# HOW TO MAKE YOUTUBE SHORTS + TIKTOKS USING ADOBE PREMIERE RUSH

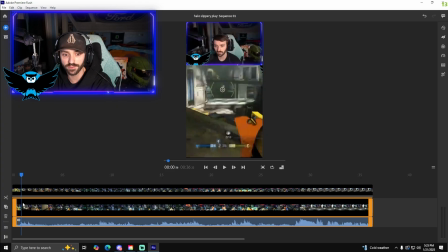So that's the volume. We're still working off of this bottom clip here. As you can see, we have it highlighted. And what I do is I just shrink this bad boy right down. And depending on how zoomed in I want it, I usually go down far enough so that the viewer can see maximum amount of my screen, just like that.
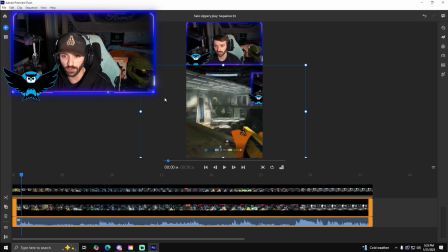And the downsides to this are, of course, you lose your left and right border, but that's just, it is what it is when you're making content. It's either that or you kind of smash it, you crop it. There's only so many things you can do here. And I do get a little bit of my webcam border, which drives me absolutely insane.
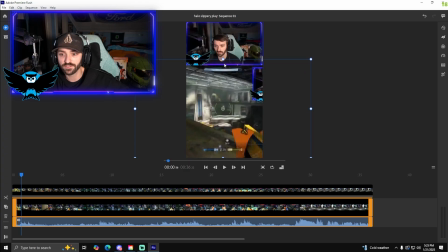Nobody's actually complained in my comment section yet, but feel free to go complain when you see this short be uploaded, you guys. So now I'm going to actually edit the clip here, right? And this is also very tedious, but again, Adobe Premiere Rush, guys,
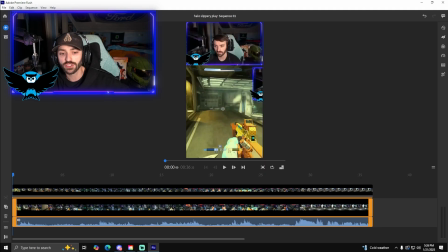it's very cheap in terms of a video editor that has enough for you to get content out, but the means of editing clips is very,
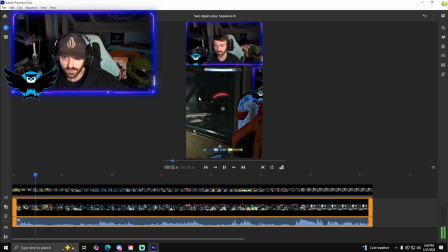very simple. So, this little area at the beginning of the clip, I don't want. I really want the clip to start right here, where I'm sliding around, you know, I'm pecking at enemies a little bit, and then I back out. Because, again, this is my slippery play here, right? I jump up, I'm dodging some grenades. So this is where the clip's going to start, right?
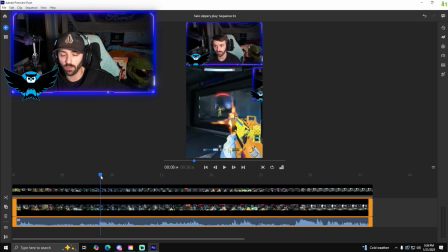So right about here where I start engaging this enemy is where I want the viewer to be like, okay, this is where the clip starts. And what I usually do is I'll go 2 or 3 seconds back so that I can throw some text on the screen, right?
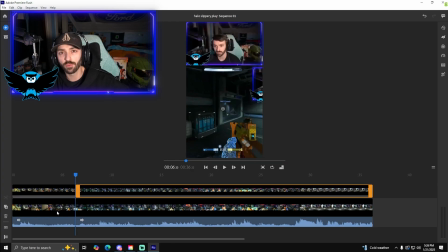That's how I feel like I'm roping in the viewer, because most of my viewers know me. They can see it's me when I pop up on the screen. I'm not really trying to get somebody new to watch this clip. You know, no new viewer is going to be like, oh my God, a Halo Infinite clip. I've been waiting for this for 3.
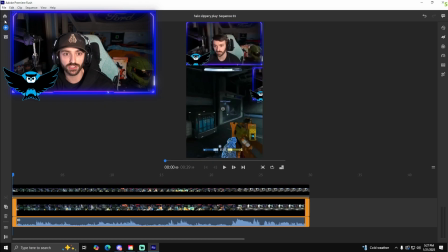No, that's not what it is, guys. So as for my regular shorts here, I'm going to go to graphics, and I'm just going to add some basic text.
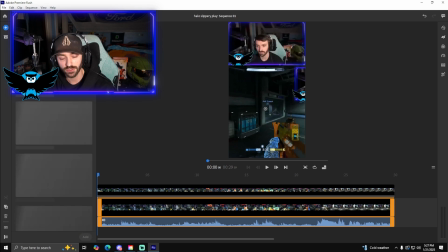I don't use any of the crazy animation ones here. So I just type basic title 2-line.
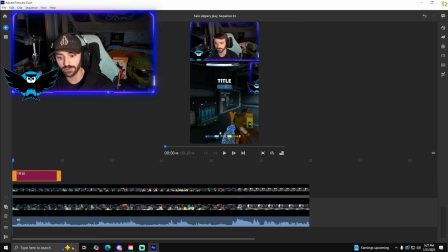I'm going to go here. And let's do something cringe just since we're doing this for a video. Let's call it slippery slippery Halo Spartan, right?
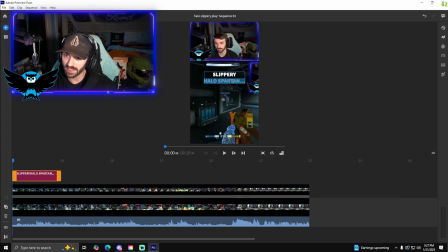Let's just go with that. We'll put ... at the end, right? And then I like to put a little text outline here, right?
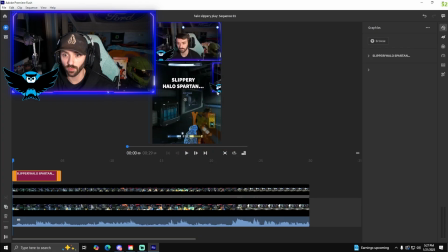Give it some text outline so you can actually read it no matter what color the background is. I like to make it a little bit bigger, right? Put that centered there. And I usually like to make one of the words like yellow or something like that, just to make it pop a little bit more. I do the same kind of style with my thumbnails as well. This is a little too spaced, so I'm going to drop the line spacing down.
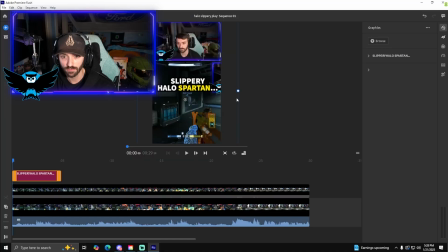And there you have it. It really straightforward, really simple.
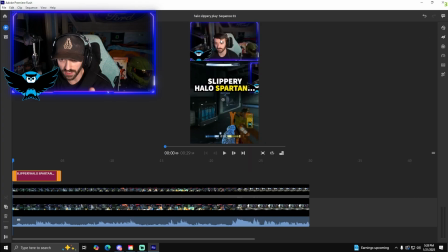But if this pops up on your screen, you see Cody, you see Slippery Halo Spartan. There's not a lot of people searching for Halo Infinite. I'm trying to hit my viewers that enjoy watching my shorts and seeing some of the clips from the live streams in case they miss the live streams.
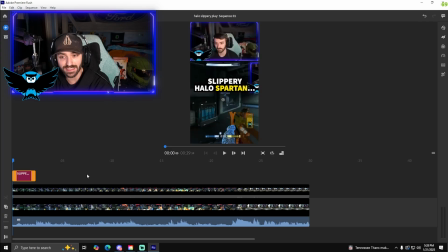And now what I'm going to do is I'm going to shorten this title down so that it stays in that little window that I was talking about where I kind of want to lead up to the actual clip. And then I'll just watch it and I'll see. And right here, it kind of feels like there's a little too much title there.
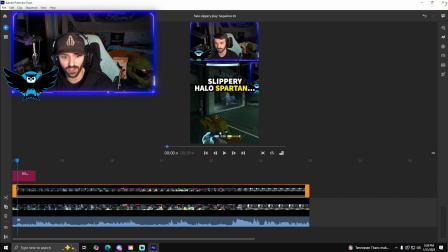So what I'm going to do is I'm literally just going to cut this all the way down. And when you trim it, you have to cut all of these, right? So you have one cut all the way down, and then you click, and they're all bracketed together because they're just tied together. That's how Adobe Premiere Rush kind of links the clips. And you just click delete, and you just lost about maybe a half a second I saved there.
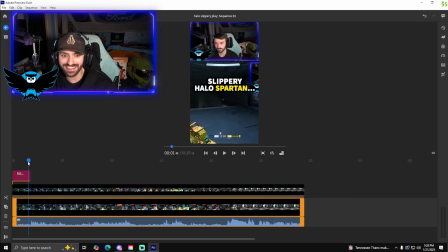And now I'm going to make sure it's off the screen a little bit before the action actually starts so that the viewer kind of knows. So I have 1.5 seconds of title. That's even a little bit more than I like to do, but I also want to give people enough time to read it, right? So there, the beginning of my clip is all done. So I'm just going to watch it through here.
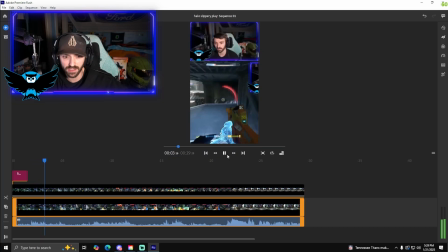And I'll make sure there's no jump cuts I have to make, which, frankly, I kind of like this entire clip because, again, anybody that understands my Halo Infinite rank content is going to understand that, like, this is a pretty nice little play here.
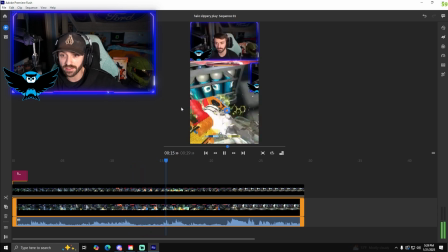Maybe it's not the flashiest, but it's a high IQ play, and I think some viewers will be happy that I'm not making too much of a boneheaded move. And then I grapple and I actually try to get away from this guy, and then I just go down. I was trying to get it. And then I have my little one-liner.
Slippery little Spartan in there.
And I actually say I'm trying to be a slippery little Spartan there.
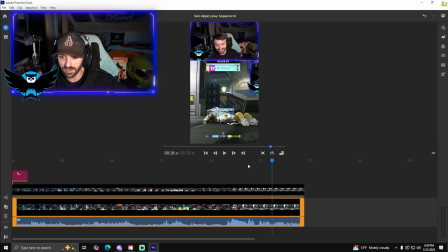And I got this little extra snippet at the end, right? So I'm going to do.
Slippery little Spartan in there.
So right where I would want this short to end, I'm going to pause it. I'm going to cut it here. I'm going to cut it here.
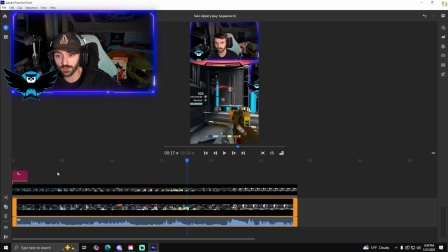And then I'm going to delete that. And then that's it. This is one of the more straightforward shorts that I've been wanting to edit. Sometimes I'll do some other things like right after the play is over. Right about here.
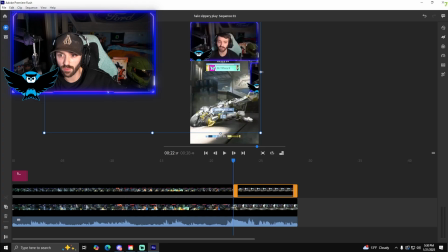I'll cut the top, and I'll actually just make my webcam bigger so that you kind of know that, like, okay, the gameplay's done. Now it's just Cody being a goofball. So it'll just cut.
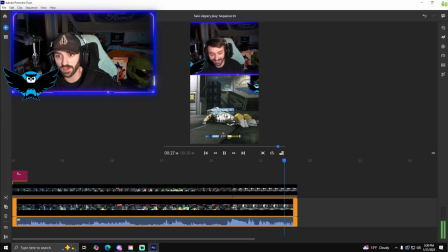So you kind of shift your focus just from staring at the respawn timer to just staring at me yapping at the top. And that's literally how I make my YouTube shorts, guys. It seems time-consuming because I'm kind of explaining as I go, but I love Adobe Premiere Rush.
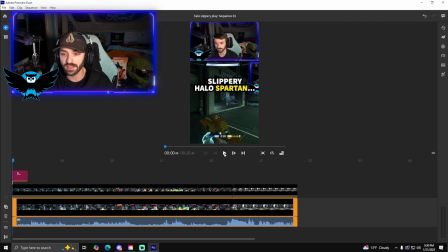It was the first editor I really bought, and it's super easy, and it's super simple. This isn't an ad. This is just the only editor I've used for every single one of my videos, except for one video I did on CapCut. I'll probably do more CapCut as I make more phone videos. But this is just how I've always done my YouTube shorts.
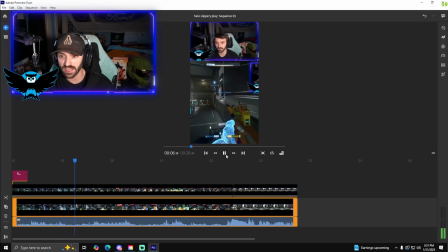I've given them a little bit of pizzazz, a few changes here and there, but this is just how I've kind of ended up enjoying doing it, and I understand it. And Again, by no means is this the best method. By no means is this going to get you trillions of views. I just thought it'd be cool to show you guys how I make my shorts so that if you're an aspiring shorts creator,
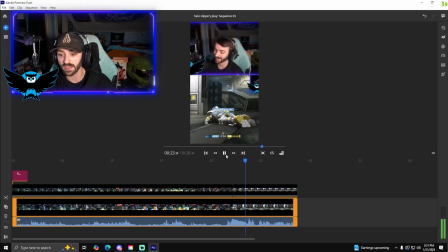a TikToker, or even maybe you're making some shorts and you feel like you don't have a very easy method,
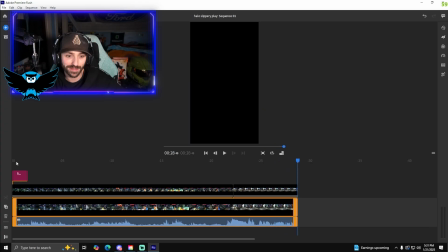enjoy this also not very easy method. But guys, please subscribe to the channel. Normally a lot of Halo content.
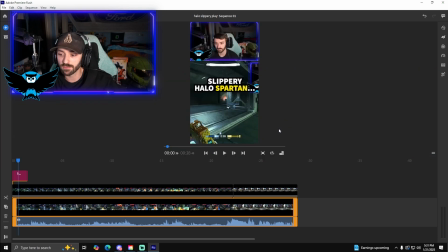We're streaming it a lot. I want to get into some Marvel Rivals, so mainly gaming content, but I really want to start showing you guys some more of the content side of things and stuff like that, because I've come a pretty long way as a creator, and I feel like I have a lot that I could pass on to maybe some A, smaller creators, or B, aspiring creators out there.
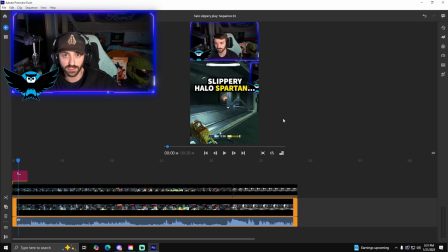So I'd like to do more videos on this. So hit that sub, leave a thumbs up, guys. Leave a comment, share your thoughts on my cringe shorts method and anything maybe you think I could do to improve them, because we're always trying to improve here.
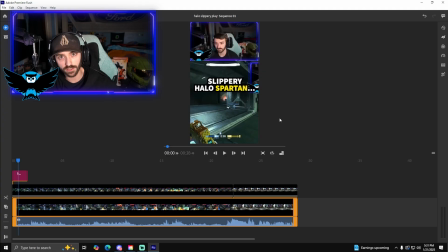And then finally, guys, channel memberships and super thanks. I like to do all these informational videos for free, but if you'd like to support monetarily in that way, it helps me out ever so much as a content creator. But yeah, guys, hopefully you enjoyed this video. Hopefully you found it helpful. And if you have any other questions, let me know down below. Stay happy, stay healthy, and stay tuned for the next one, y'all.